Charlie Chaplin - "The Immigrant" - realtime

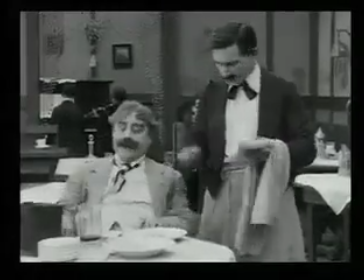[0:00]
Hi, this is Ben Modell. I'm a silent film accompanist and historian, and also a filmmaker.
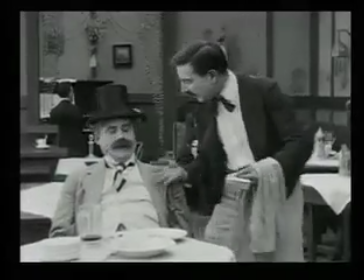[0:05]
And we're taking a look at a sequence from Charlie Chaplin's The Immigrant in another of these undercranking studies.
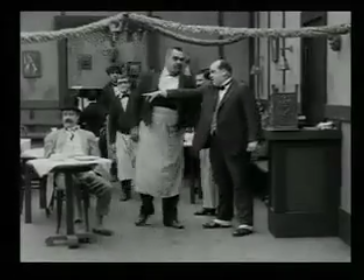[0:13]
I'm awfully familiar with this film, as many of you are, and I accompany it 4 or 5 times a month for the last few years out of the Museum of the Moving Image for school groups.
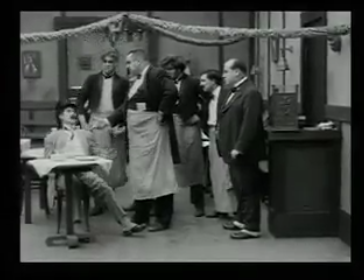[0:22]
And this sequence is one of the biggest laugh getters, especially among children.
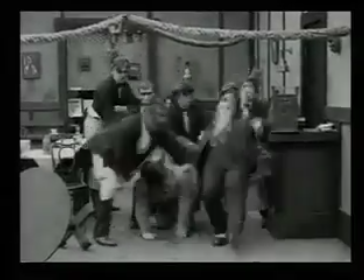[0:29]
And I've always wanted to see what it looks like in real time. And we're going to look at it in real time and also in slight slow motion to get a good look at the slapstick moves everyone's doing.
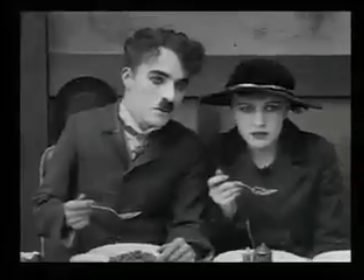[0:37]
It's brilliantly choreographed, and it happens so quickly.
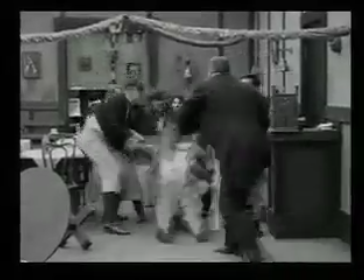[0:40]
There's this frenzy of activity, like a feeding frenzy, and then there's this calm.
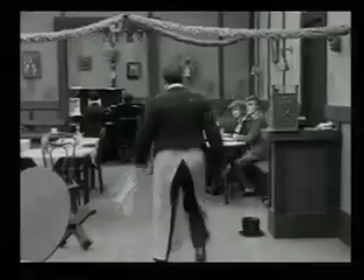[0:47]
And it really sets up the high stakes and panic that Chaplin's going to have to go through in the next few minutes. Here we go.
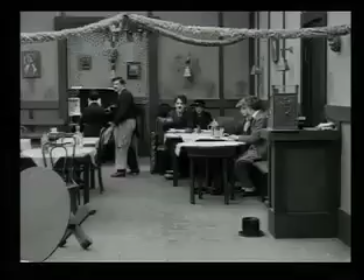[0:54]
We're going to take a look at this in real time now.
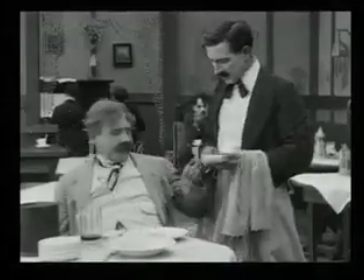[0:57]
And the moves that you see John Rand doing so beautifully are clearly been choreographed and coached by Chaplin,
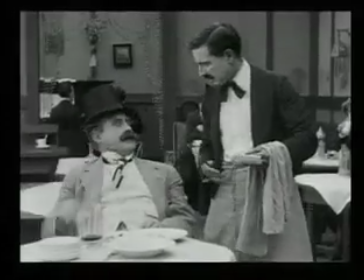[1:04]
because he even moves the way Chaplin does as a drunk, even that move.
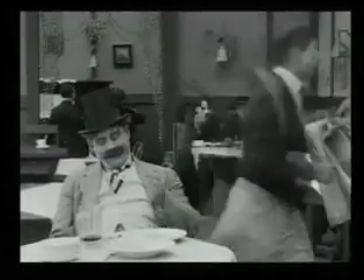[1:09]
And if you do a little lip reading here, especially in the next shot, when the waiter goes off to Frank J. Coleman, he's 15 cents short.
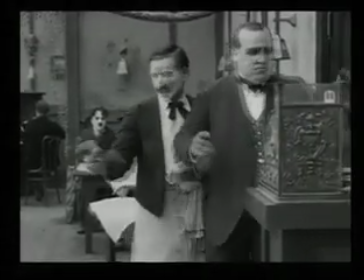[1:16]
15 cents, even though the title says that he was 10 cents short.
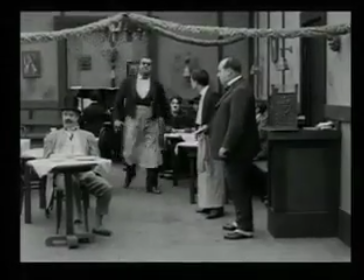[1:22]
And here comes Campbell lumbering out, taking his time.
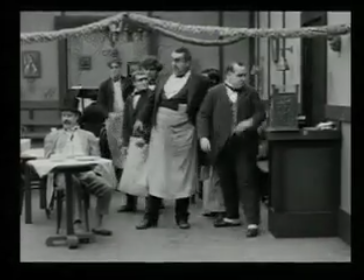[1:24]
And notice that because it's coming from background to foreground, it's very still in terms of the energy of the shot.
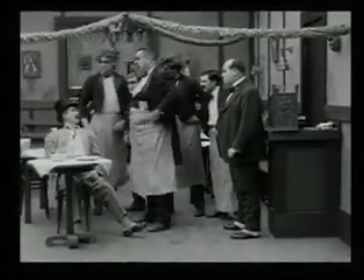[1:31]
He flexes himself. And watch, Rand snaps his head and jiggles his torso as if the energy is flowing down his body.
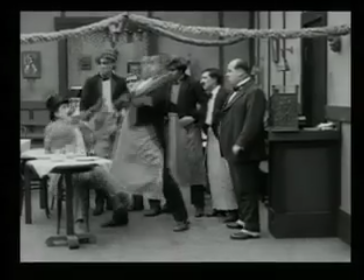[1:38]
You'll watch Rand will tip his head forward, and here's a big wind-up with one hand that misses him, and then the other one that hits him.
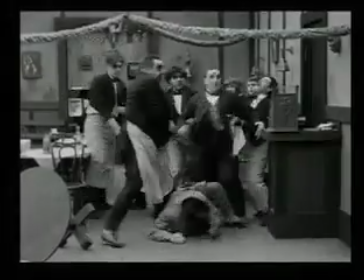[1:43]
Boom. He flips the table over. Campbell swings him around so he's in position so that he can hit Coleman, and also that he'll be ready for this whole
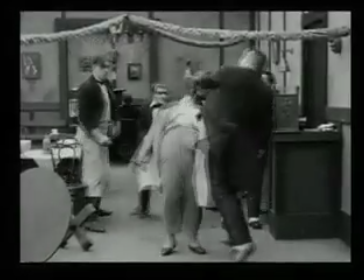[1:52]
series of choreographed slaps and falls, where he falls into the other group.
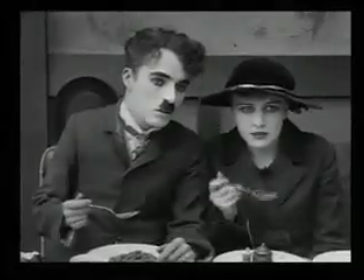[1:57]
And then there's just this blind sort of flailing of arms and kicking.
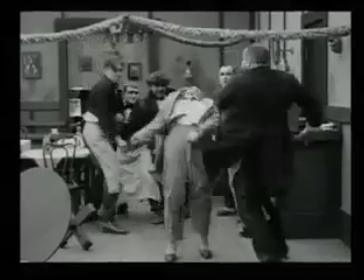[2:02]
You notice in a lot of silent comedies, when people are hit like this, they go backwards and take down the people standing around them.
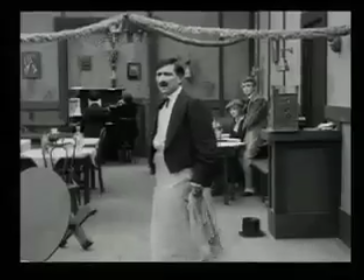[2:13]
And then they all leave the shot, leaving just the waiter.
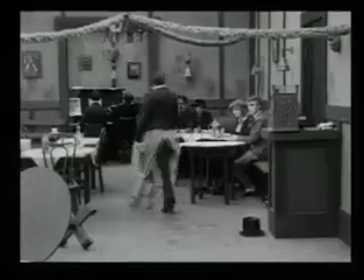[2:17]
And again, there's this peace and calm and stillness to build up the suspense for the next sequence with Chaplin not having enough money.
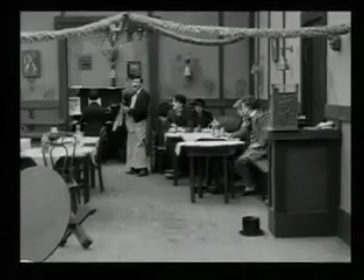[2:24]
Now we're going to look at this whole sequence again in slight slow motion so we can get a really
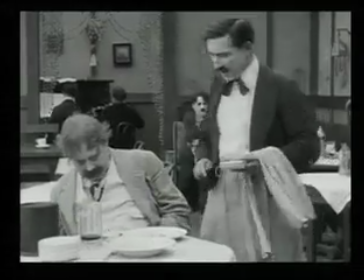[2:28]
good look at the craft that all these comedians who are not Chaplin are executing.
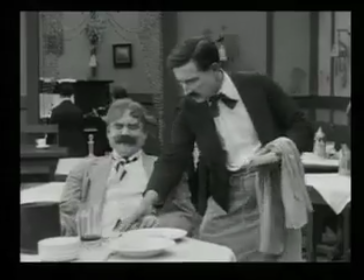[2:33]
And you got to remember, Chaplin is sitting maybe 20 or 30 feet behind all of them throughout the whole thing,
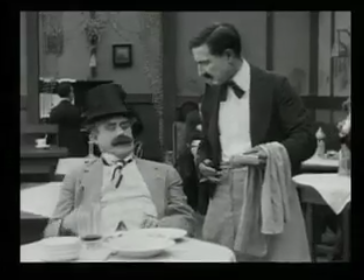[2:38]
and he has no idea how well this is going to work or look until he watches the rushes.
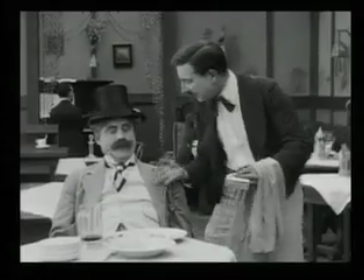[2:45]
He's got to trust Tothero and everybody else standing around.
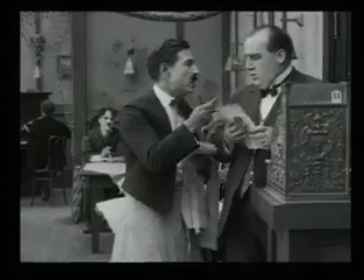[2:51]
Again, there's all this dialogue, but it's really the gestures when we're watching this at projected speed that tell us what's really happening, and we as the audience can fill in the dialogue.
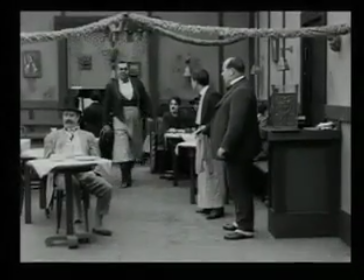[3:00]
And look at the time he's taking sauntering in, followed by his goons. And watch the movements that Campbell makes here.
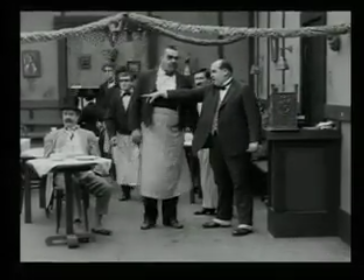[3:06]
Watch, Coleman points to Rand, then to the cash register. Boom.
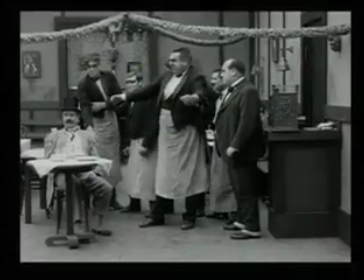[3:12]
This guy, huh? Campbell flares his wrists, then sticks out his chest. It's almost like something you see Bluto do in a Popeye film.
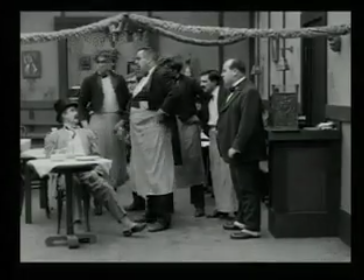[3:19]
And this is carefully choreographed. And there's that torso jiggle. Holds out his hand for more money.
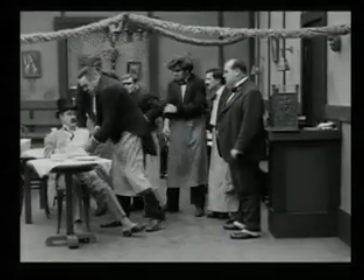[3:26]
Doesn't have it. Watch him tip his head forward. And again, notice that Campbell's going to flail.
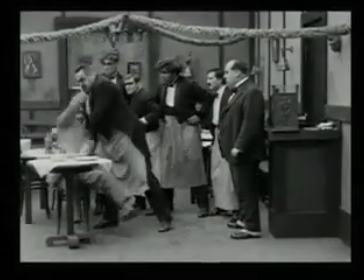[3:33]
There's a sort of roundhouse that misses him. Then the second pushes him by the face.
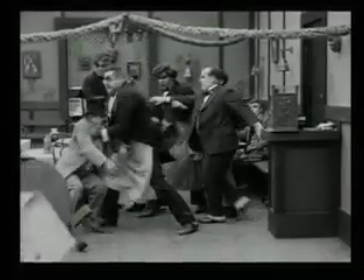[3:36]
One, boom, flip over the table so it's out of the frame, out of the way. He swings him around so he's in position.
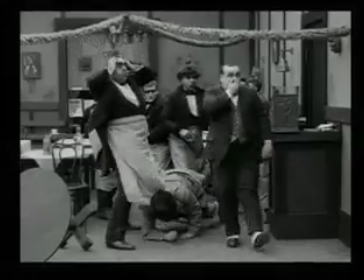[3:42]
Watch Coleman's, the way he takes it, and watch his fall. Beautifully executed.
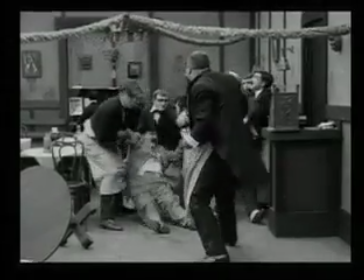[3:50]
And watch, he's going to clap. Boom. Rand claps his hands as if he were in a vaudeville act, and the rest of these falls are done.
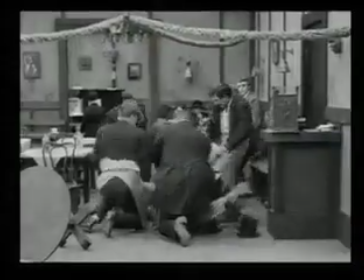[3:57]
He snaps his head back, arches his torso, and falls down backwards. Here's a little cutaway to break up the action and show Chaplin.
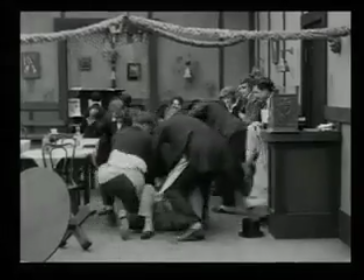[4:03]
Here you can see this sort of kicking and flailing that's going on. Then there's two more.
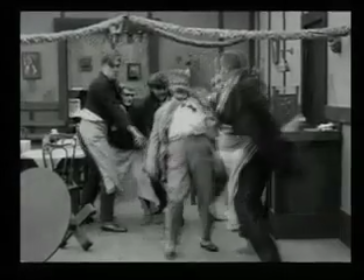[4:08]
Watch this.